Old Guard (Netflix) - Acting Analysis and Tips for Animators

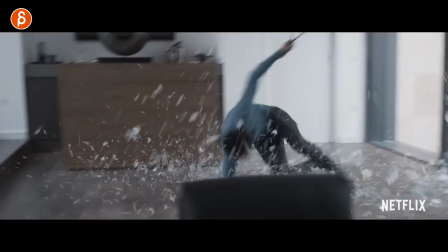[0:00]
Welcome back to acting analysis and tips for animators and today I'm going to take a look at Old Guard on Netflix. Today's sequences are going to cover character introduction, reaction to the characters, composition and staging between characters for lip sync or not using lip sync. So all kinds of things as always but before I do that if you're here for the first time on my channel welcome my name is JD and I do acting analysis clips like these. I do animation analysis clips, I do lectures, I do animation news, rig reviews, product reviews, all kinds of things. so feel free to browse around and if that's something that is interesting to you feel free to subscribe so you don't miss any of my uploads all right let's go straight into those sequences
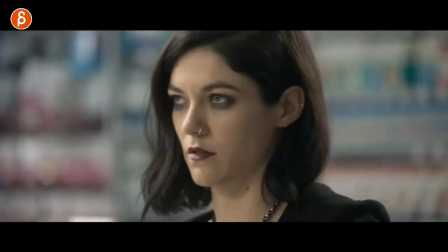[0:36]
first up we have her she's needing a couple things and she realizes she has in her that something is wrong and she decides
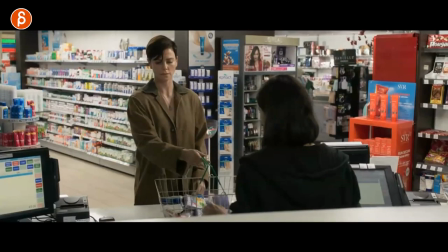[0:43]
later on to help her but the thing that i want to show you is this as she looks at her you can see this i'm exaggerating the moment because it's
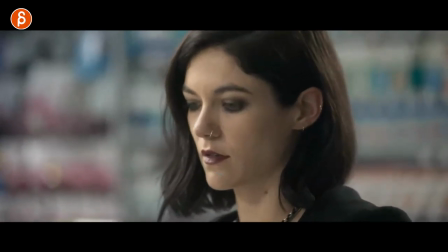[0:51]
not quite there and it's very subtle but you can see a bit of an opening in the mouth the jaw opens there's a slight change
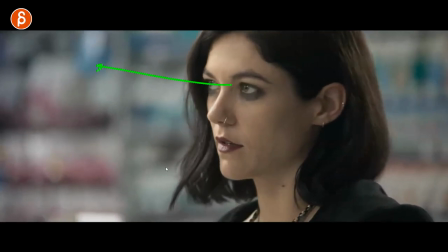[0:58]
in the shape here she looks and to me the way i take this and this is something that might be useful for you is that you don't always
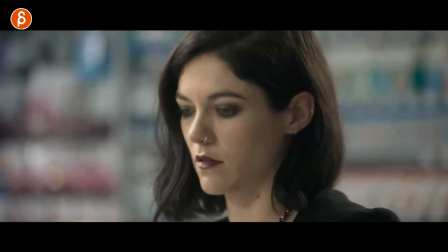[1:06]
have to have lip syncs for your character acting so if you're not really comfortable with lip syncing and you want to do some pantomime let's pretend this character
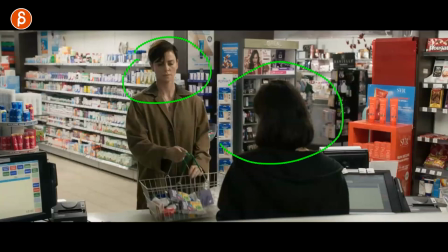[1:14]
is doing something or anything that will provoke a reaction from this character and something that's a lot of times overused in pantomime especially if you
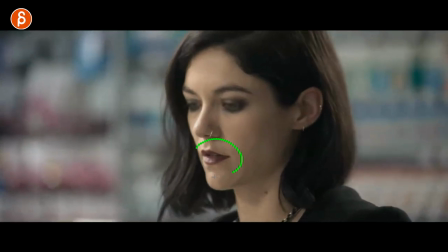[1:22]
just do body mechanics is that you can have a moment where the character will open the mouth wanting to say something but then doesn't and you can see
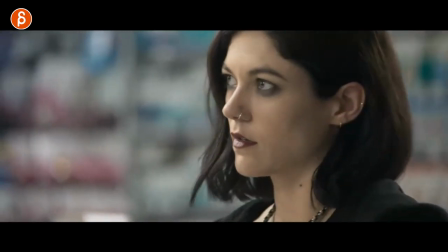[1:30]
this here how there's a difference between this shape and this shape here where she decides for now i'm not going to say anything so you don't always have to have lip sync shot with audio do your lip sync and body mechanics shot where you just show your body mechanics how you move your character you can have a pantomime where it doesn't have to be full body gesturing and doing all those sometimes a bit too exaggerated arm gestures you can do a pantomime where it's just the face and it's exactly that where characters see something and they go and then don't do it but you play it with the eyes with the eye darts the thought process wanting to say something opening the mouth and then and then deciding not to do this and then moving on with whatever the character's business is so it doesn't always have to be lip sync frame like this body mechanics pantomime full body, you can do a pantomime with the face only and show the thought process of the character deciding to do something or not to do something.
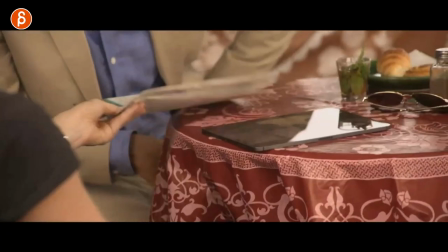[2:21]
Then it's about character composition and staging.
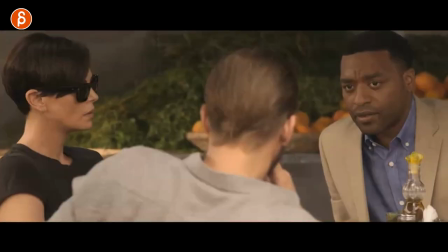[2:24]
The thing that I like here is that clearly on my note, this character is this character and you don't quite need that if you would start your animation job. What's intriguing to me is this, is that you could have lip sync where this character is talking and you would see maybe parts of the jaw moving,
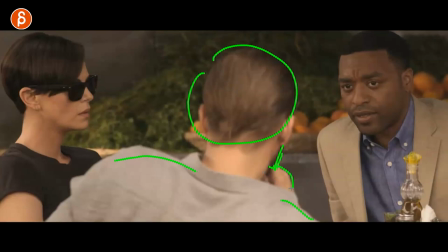[2:40]
there might be some emoting with the shoulders maybe something with the hand here but the freedom that it gives you is that you don't have to worry about the lip sync because you can't see the face and it's all going to be about this character and this character reacting to the guy in the middle
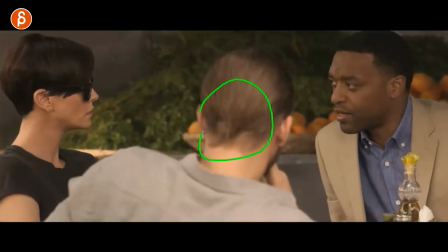[2:54]
or to the woman or the creature this could be a pet this could be two kids looking at a pet doing something weird this
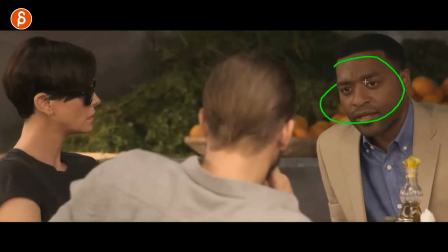[3:02]
could be all kinds of things but i like this i like that he can look at him and then look at her if you go back here right
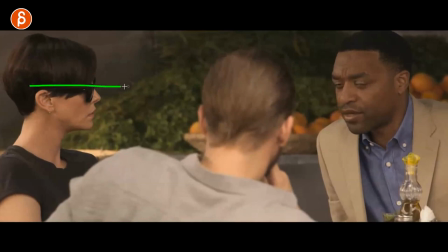[3:09]
he has all kinds of things where she has reaction she looks at him he goes from her to him and you don't have to say
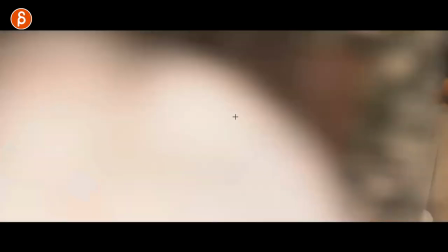[3:15]
anything either again if you don't want to do lip sync you're comfortable yet it can be all done through him he's saying everything and all they're doing is reacting
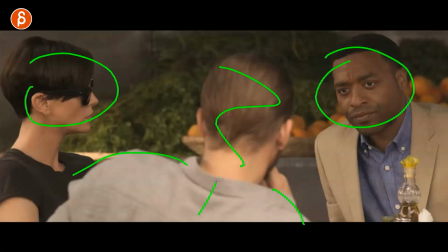[3:24]
but you can still like i said have shoulder acting posture changes and you can still have looks and thoughts and exchanging looks between these
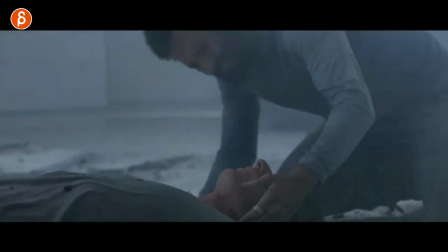[3:32]
two and kind of reacting what this character is doing and this one i'm going to deviate a little bit from what i'm seeing but it gives me a bit of an idea
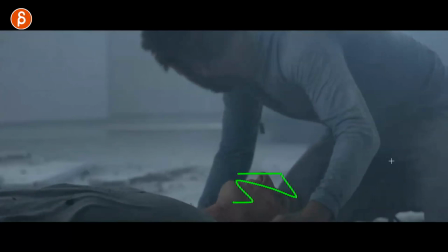[3:38]
of let's pretend you don't see this character here and it's a bit more framed like that and then this character is much further away could be still hunched over doing something looking for things so it's more of a body mechanics type of thing where the character might be looking
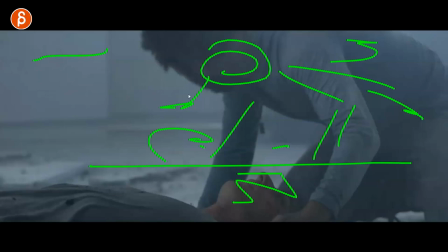[3:51]
handling things or reacting to things that are out there but it's more of a you know somewhat as you can see almost full body maybe
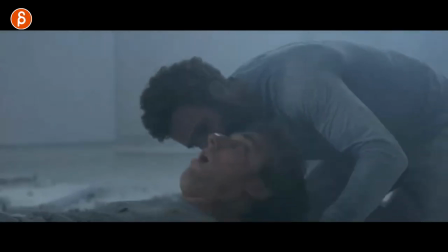[3:59]
slightly cut off moments where it's more a physical thing and then when this happens when he comes in imagine that he is off screen
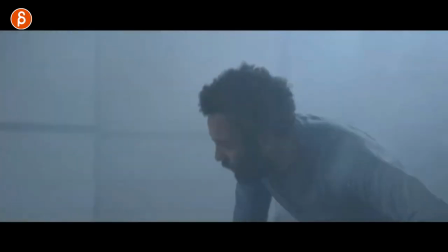[4:08]
and then comes into frame like this so basically you would have something let me see a frame like that so imagine something like this and maybe again it's a
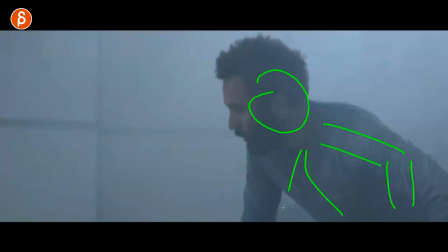[4:16]
bit further away so you can see maybe potentially a bit more of the character so you have that you have this here maybe part of the leg whatever it is and again it could be a reaction to something fidgeting with something body mechanics using tools or whatever you want to do but what
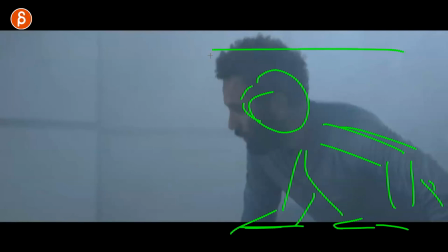[4:33]
I like about this is that you're showing off a broader view of the body mechanics and physical aspect and then you can have and it's going to be my awesome drawing of the character coming into frame so now you're switching between a further away body mechanics almost full body moment to show off
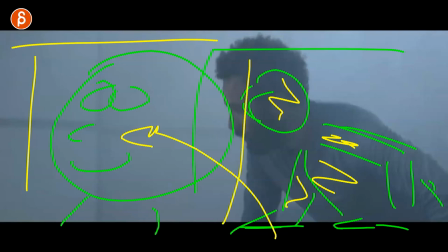[4:52]
your technical skills and then with this character entering frame you now have a switch this can be now out of focus and this character is in focus and it's going to give you a switch between background and foreground and within one shot you're showing off broader body mechanics skills and then switch it's a change it's interesting it's a bit of a dynamic change within the scene and you're switching to a full body facial where now you can show off your lip sync or your as i said before full body pantomime and with the face of a character for this that was interesting to me is
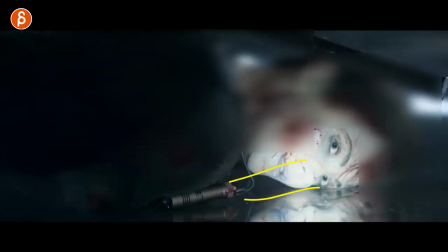[5:19]
this here as the foot goes away and the flashlight here shines into the light so when someone's dead the pupils dilate they're bigger so this makes all sense but you would expect if this character is alive if there is light shining in that those pupils will get a lot smaller so the a
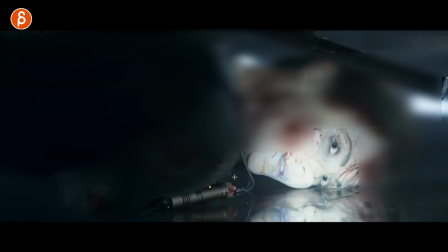[5:37]
this is a good visual effect it's all very seamless but i like this idea of kind of changing some expectations of what an audience will expect that sounds very fancy but in this case you know that if you shine a bright light to someone's face the pupil is going to get very very small and then you look at this go up but they're really big oh they're not reacting they must be dead so taking this a step further because you don't want to copy this for your shot, take the idea of something that potentially, I don't know how many people notice, you may use something in your scene that is more universally known. So the character is seeing, using, or reacting, or touching something, and as an audience, you go, oh, this character's doing this, now this will happen. But then it doesn't, and that creates interest, maybe confusion, but on purpose, in your scene, and there's something that you can build on top of that to elicit a joke, something more dramatic, or anything that the audience will be surprised by, and that ultimately will be more engaging, And through that, you might even reveal more character, more slapstick, whatever it is. But it's an interesting approach. I like that beginning there. It is the beginning of the movie where you have something where you go against the expectations. And this is a bit more subtle with the pupil. So you can, again, for yourself, grab something a bit more broad, a bit more stylized. You can caricature and something that the general audience will recognize right away. And then you subvert the expectations and do something else. Speaking of expectations, if you're expecting me to plug my workshop at the end, you're right. I am. so if this was interesting to you and you want me to help you with your shots and make your shots even more awesome feel free to check the links in the description all information about my workshops you can sign up at any time they are always open speaking of times you're watching this till the very end you know that i'm very appreciative of your patience to watch the whole clip and if you don't want to miss any of those types of uploads and lectures feel free to subscribe so you don't miss any of my uploads and that is it from me i will see you in my next clip